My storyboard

Hi guys, so as you can see I've been a bit creative today by using my fisheye lens. I'm going to be talking about my storyboard. So as you can see I have created a sort of
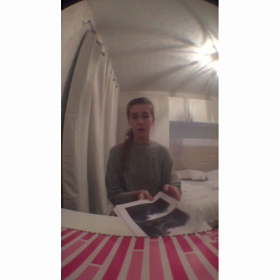13s
flip booklet of all my shots that I have taken pictures of. There are 45 shots, so I'm just going to run through of the sounds and shots that I've done. Mainly we're going to have diegetic sounds which are going to be natural, so the audience and the actors can hear. So in our film of our establishing shot, we've got birds singing and tweaking in the background. So the first shots are mainly wide shots, which I've spoke about why I've wanted to use. I want to make the audience engage with the shots and make it more realistic.
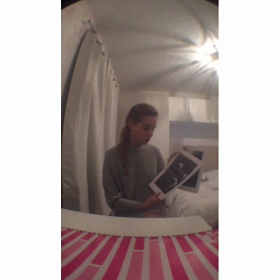58s
I've also used some close-up shots of the dog and the actress, that would be Wendy and things like that. I've also used
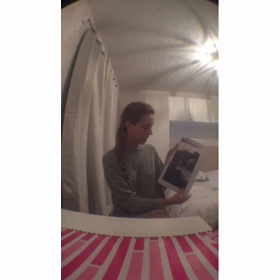73s
a two shot of the side angle, so I think that would be really nice, as it allows the audience to see the relationship that they've got and also the different features.
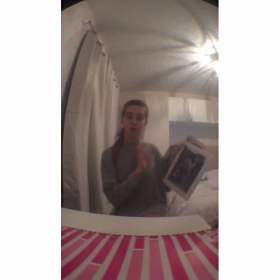89s
So same again, we've got a reflection shot here, so an over the shoulder in the mirror, which I also think is a very lovely shot. So we could have one of the protagonists, Wendy, brushing her teeth in the mirror. So it can show her facial expressions of what she's doing.
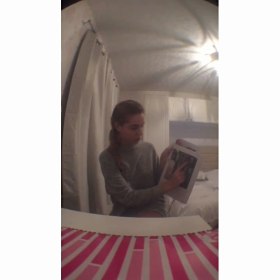111s
Here is the establishing shot. Excuse the mess in my garden. So Wendy will be coming out of her door when she hears the alarm, and she'll be looking around, having a look what's going on. So it allows the audience to see the type, the setting, the type of day it is.
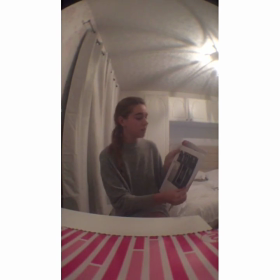128s
So obviously it'll be dark, it'll be night, it'll be sinister. So it'll give that eerie, scary feel. Also, it'll make Wendy look really, really small compared to everything surrounding her, which I think will be a really lovely shot.
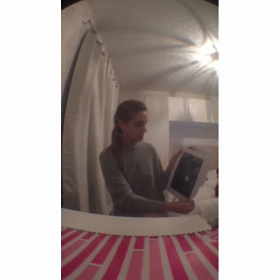144s
Hello, Ruby. This is one, I think I've got a better one actually. So this is a shot of Wendy and Ruby sitting on the sofa.
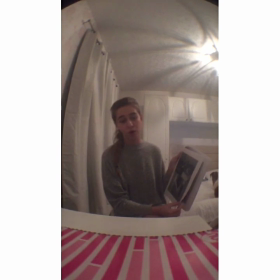158s
So this will be at 10 o'clock at night when Wendy will be watching the Eggheads with Ruby on the sofa. We've picked a medium shot because we don't really feel like it has to be a wide. We want to show their relationship and their bonding of how close they really are.
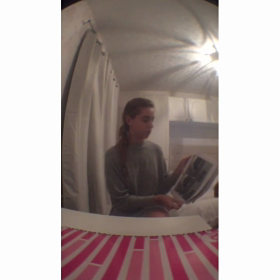174s
So we'll use a medium shot for that because that's going to be a really loving scene. So these shots here are of Wendy walking down the stairs. So this will possibly be a tracking shot of showing that movement of her walking towards the danger.
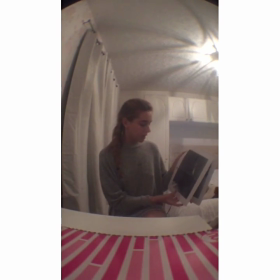196s
Which will build up the tension and suspense between the audience. Now this is Wendy looking in the wardrobe. However, this idea has changed now because we can't get the dog dead in the wardrobe covered in blood. It's going to be chaotic and too much stress. So instead we have dressed Joe up, who is going to be the killer, the antagonist, as drag. So when Wendy gets back into bed after she had the killer come from her curtain from the wardrobe, come out, and behind her the floorboard is going to creak, and all you're going to hear is the diegetic sound of heavy breathing approaches her. Then the scene is going to cut. Sorry.